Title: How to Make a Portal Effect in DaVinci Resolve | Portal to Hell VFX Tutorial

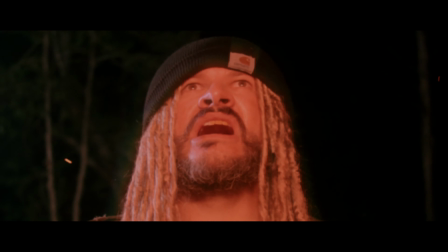(0:01)
On this video,
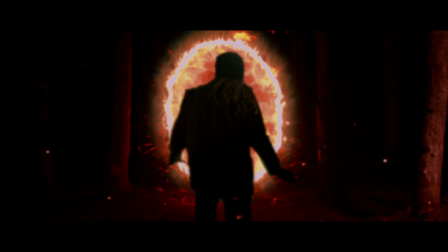(0:02)
I'm showing you how I used VFX and tube lights to create a DIY portal to hell in my newest short film, Into Oblivion. And that starts right now. Hey guys, Ryan here with Camp Films. Thank you so much for being here today.
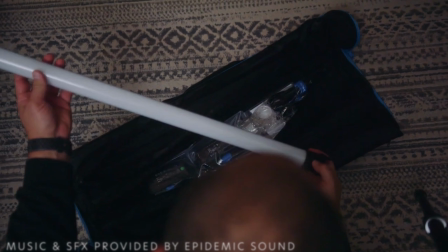(0:18)
Over the past few weeks, I've had the privilege of working with NANLITE to create some content for the channel, using some of their awesome tube lights to create some special effects.
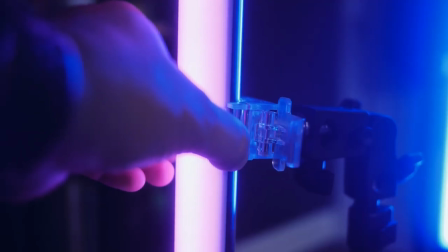(0:25)
And I was also tasked with creating a short film using the lights.
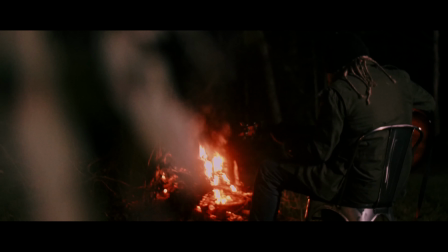(0:29)
So I put together a little horror short film called Into Oblivion to help demonstrate some of the things you
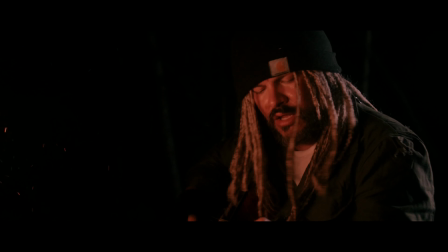(0:35)
can do with the NANLITE Pavo tubes in regards to creating special effects in your films and videos. So I thought on today's video, I would not only go over some behind the scenes stuff that we did,
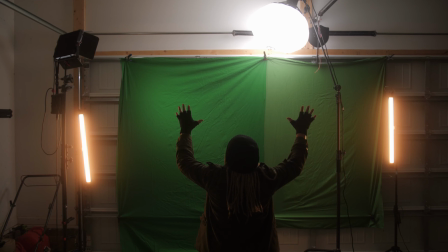(0:44)
but also show you guys the process that I went through to achieve my portal to oblivion that you can see in the film.
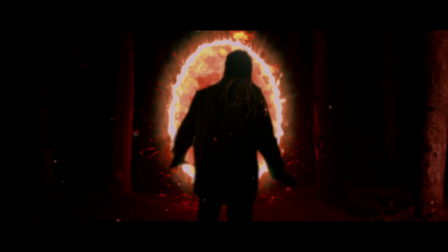(0:51)
And if you haven't watched the film yet, be sure to go check it out first before you watch this and then come back here. I was inspired by a lot of different things on the way to creating Into Oblivion. What first kicked off the idea was I saw a painting of a man walking into a red portal in the woods.
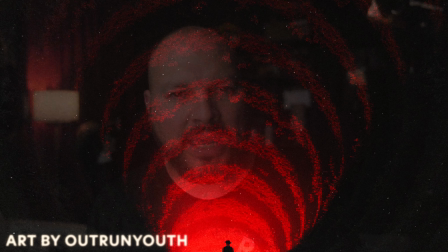(1:06)
And that immediately made me think of one of my favorite video games of all time, Elder Scrolls Oblivion.
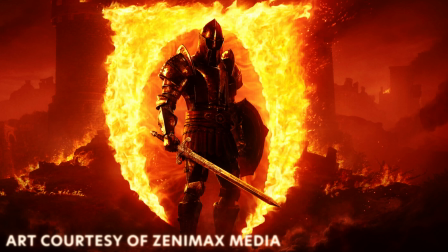(1:12)
If you're familiar with the game, you know that these portals to hell pop up all over the world and you're tasked with going inside and destroying them. And some of you 90s kids like myself may notice a few references to Stephen King's The Stand in the short film as well, mainly the song sang by Larry Underwood in the miniseries for TV, and the famous line from the Trash Can Man character, "My life for you." So I kind of threw all of those ideas into a blender and mixed them up, and I came up with Into Oblivion. But first, before we head over to the computer and show you guys how I created these portals to hell, it's time to pay some bills. FrameSet is a curated visual database where you can search thousands of existing shots from films, commercials, music videos, and more.
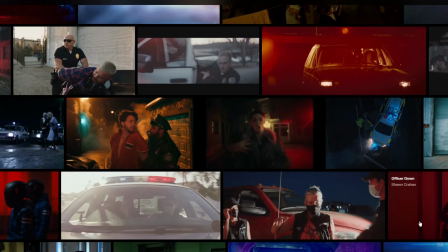(2:07)
I find that it's the perfect resource for when I'm building a pitch deck, working on a mood board, or a visual treatment for my next project. And its beautiful images provide me tons of inspiration when I'm thinking about shots for my films. It's great for helping me communicate tone and mood to collaborators, or if I'm just trying to figure out what things look like on my own. It's fast, organized, and honestly, it just helps me get my ideas put together so much quicker when I'm trying to show them to other people. You can check out FrameSet by following the link in the description below, and you'll be helping support this channel in a big way. I really appreciate it.
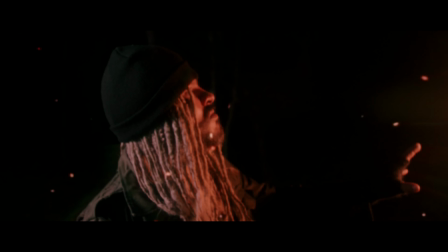(2:43)
When planning out Into Oblivion, I knew my first order of business was going to be figuring out how to create the portal to hell,
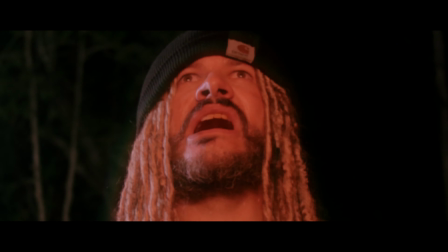(2:52)
or the gate to oblivion, in the woods. Since this was the set piece of the entire film, I knew if I didn't pull this off in a believable fashion,
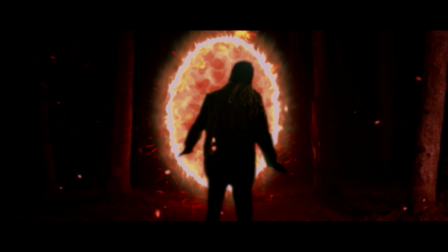(3:00)
or at least decent fashion, the entire film would be pretty much pointless. So the first thing I started doing was test inside my studio with the NANLITE Pavo tubes,
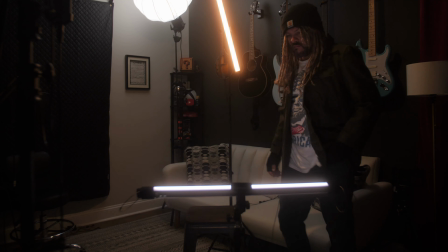(3:09)
just to see what sort of special effects lighting I could get going on when it came to,
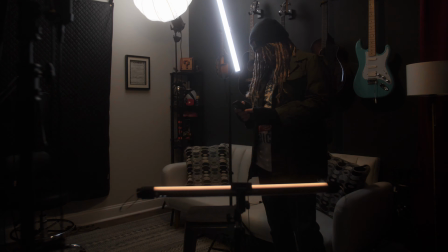(3:15)
creating flickering fire effects on my face and whatnot.
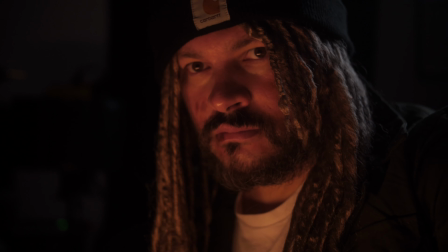(3:19)
I originally tried to pull off the entire close-up shot of me sitting by the fire inside my studio,
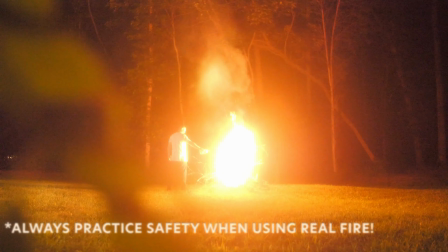(3:26)
but I eventually realized that it would look a lot more believable if I actually took the action outdoors,
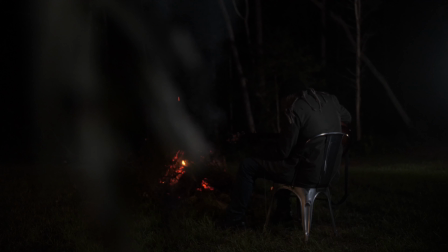(3:32)
set a real fire in our fire pit outside,
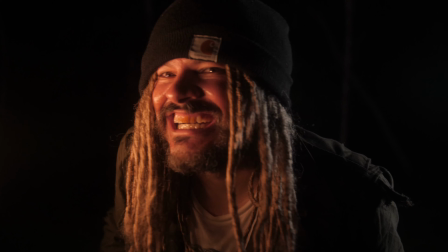(3:36)
and used the NANLITE Pavo tubes to create a more believable fire effect on my face.
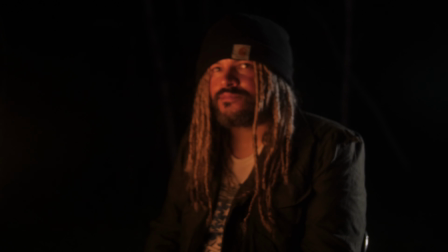(3:42)
And later on, when I was face-to-face with the portal to hell when the time came.
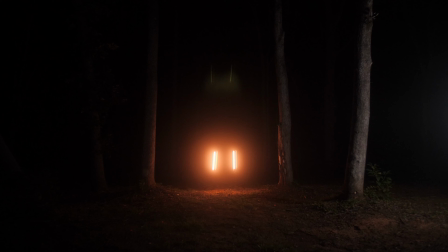(3:48)
Now, I knew that I wanted to use the Pavo tubes to create that fire explosion effect on my person as I approached the gate to oblivion,
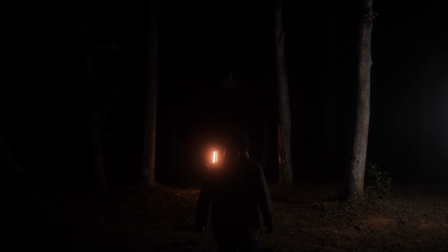(3:58)
and I originally tried to shoot this scene using the Pavo tubes to cast flickering firelight on the surrounding trees in the forest and on myself as I approached the gate.